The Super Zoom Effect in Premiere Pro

In today's video, I'm going to show you how to do the super zoom effect in Adobe Premiere Pro.
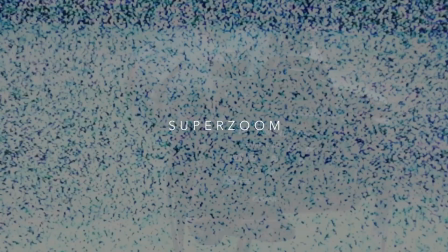Hey, what's up? It's Chris from Brooker Films, and yes, in today's video, I'm going to show you how to do the super zoom effect. If you're a filmmaker, then chances are you probably have a zoom lens. Personally, I own the 24-105mm Canon lens, and this is great, but the problem is it's limited to 105, so if I wanted to zoom into something that was really far away, then I'd need a bigger lens to do this, and this is just expensive because then I have to purchase or I have to hire a lens, and that's just a nightmare. So to avoid the cost of renting or purchasing a new lens, fortunately we can do the super zoom effect to cheat this effect. So first up, you want to find the location and you want to figure out a point that you want to zoom towards in your horizon.
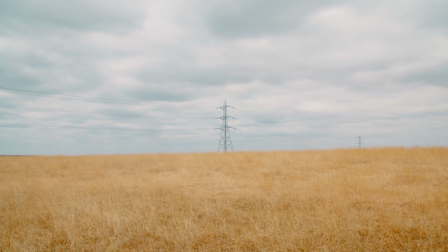This can be a specific landmark or this can be something in the distance. You just want to make sure that you're framing up all of your shots towards this one specific point, because this is where you're going to zoom in and this is where you're going to travel the shot towards. Now on your first shot, you want to be really wide to begin with. You want to roll this for around 4 or 5 seconds.
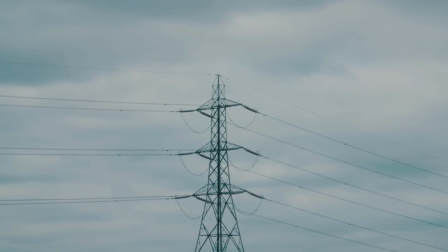And then at the end of the shot, you want to sharply zoom in towards that object, towards that point. Now, once you've captured this, you want to get up and you want to walk towards that landmark. If it's really far into the distance, then you may have to walk 20 or 30 meters, but if it's quite close, then your distance can be shorter. Now, once you're in this spot, you want to frame up the landmark exactly the same as before. Roll the camera for around 3 seconds and then sharply zoom in. And then you just want to get up, walk forwards and keep repeating this process over and over and over again until we come to our final shot. Now when we're on our final shot, we want to zoom in and then we want to hold that last frame for around 3 seconds.
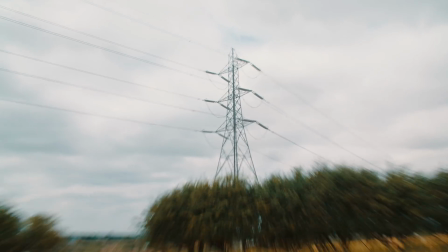To make this effect look more realistic, try adding some bounce at the end of your zoom. Now once we've captured all of these shots, we want to get them onto the computer, load up Adobe Premiere Pro and create one epic zoom effect.
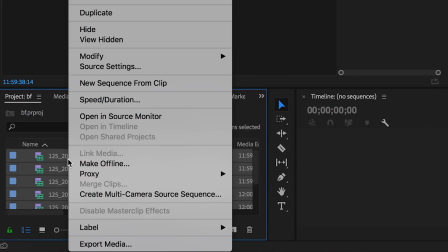So once we're inside of Adobe Premiere Pro, we just want to import all of our footage and we just want to create a new sequence from all of those.
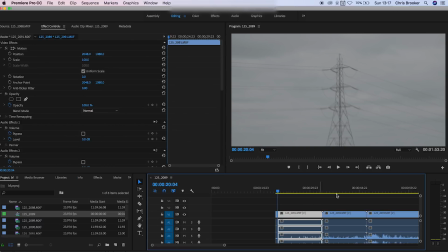So we're going to go through and we're just going to find the in and the out points of each of these different clips. So we just want to find the point where the zoom is taking place.
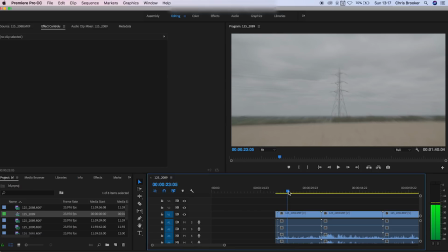So I'm just going to go through now. And I'm just using the shortcut C on my keyboard and this is bringing up the razor tool and this is just enabling me to cut the video.
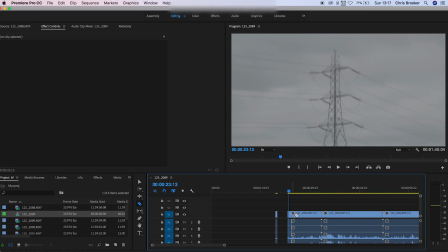And then once I've done all of that, I can just group all of these together and see what we have.
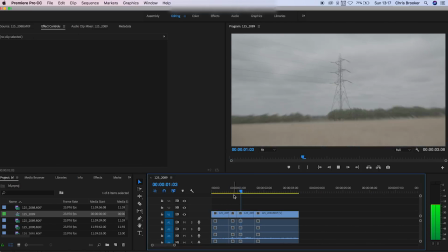Now, as you can see, that is still a bit aggressive. It's really choppy. So we just want to adjust this again.
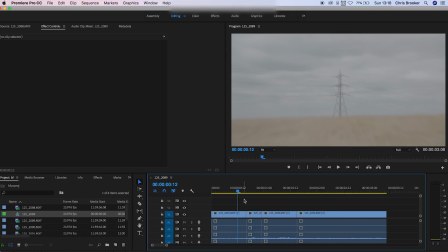Just really fine tune this. We'll play this back again.
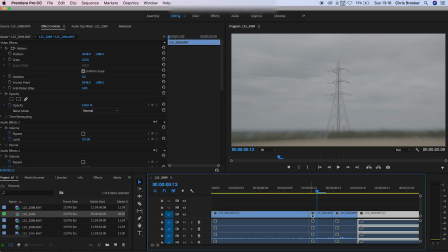So this effect is currently slow and you can see the cut, so it doesn't look realistic. So I'm just going to add a slight speed ramp into the middle of this.
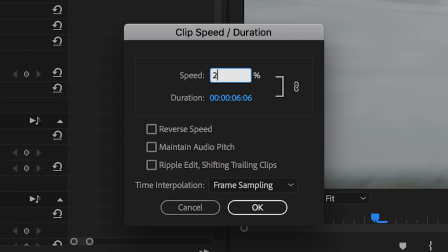So on the second and the third clip, I'm going to go into speed slash duration and I'm just going to increase this to 200% on both of these.
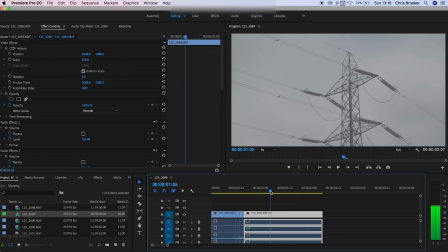And then we'll just pull that back up. And if we play that once again, the effect is a lot smoother.
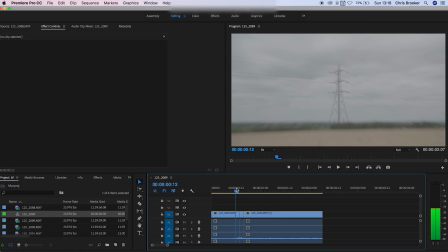However, there is still a slight bump, but I feel like we can work with that for now.
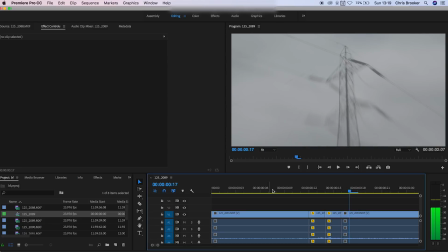We can work with that. So now from here, I'm just going to add a little bit of cross dissolving onto all of these videos just to make that transition between each clip seamless. So there we go. If we play this back, that's really helped to blend those video clips together and it's making that transition between all of the clips seem less visible.
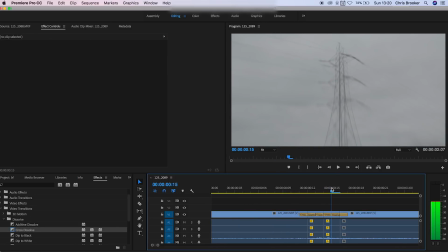So from here, I'm just going to select all of the videos and I'm just going to create a nested sequence from here. So I'm just going to press nest.
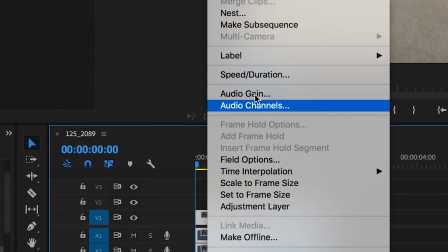You can rename this to whatever you want, but I'm just going to keep it as nested sequence 01.
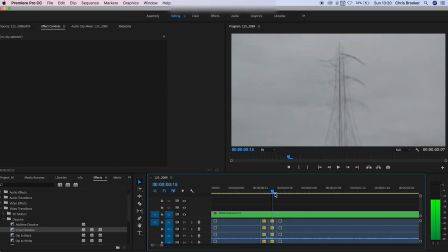And then from here, we're just going to add a little bit of directional blur and this is just going to add the element of motion blur. Just going to increase this to around 50% just to figure out the direction of the blur.
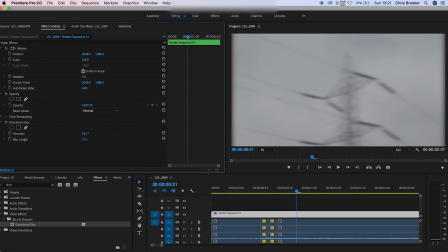And then at the start of the zoom, I'm just going to pull this down to 0% and create a keyframe. Scroll across to the end. I'm going to do the same thing again. I'm going to create a keyframe for 0. And then in the middle, I'm going to go across and I'm just going to pull this up to around 50%.
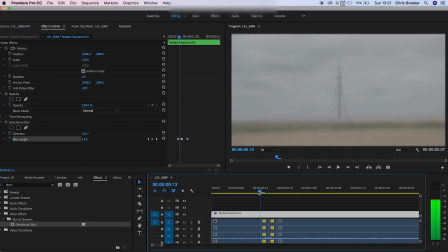So if we play this back, there's this sharp directional zoom and that basically looks like motion blur. However, this movement is still a little bit too jagged for me.
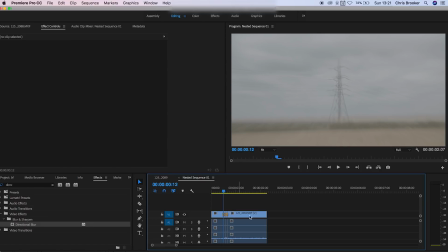It doesn't look quite realistic. So I'm going to go inside of the nested sequence and I'm just going to delete that third clip.
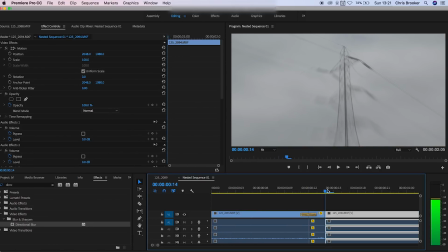I feel like that's the one that's tripping us over.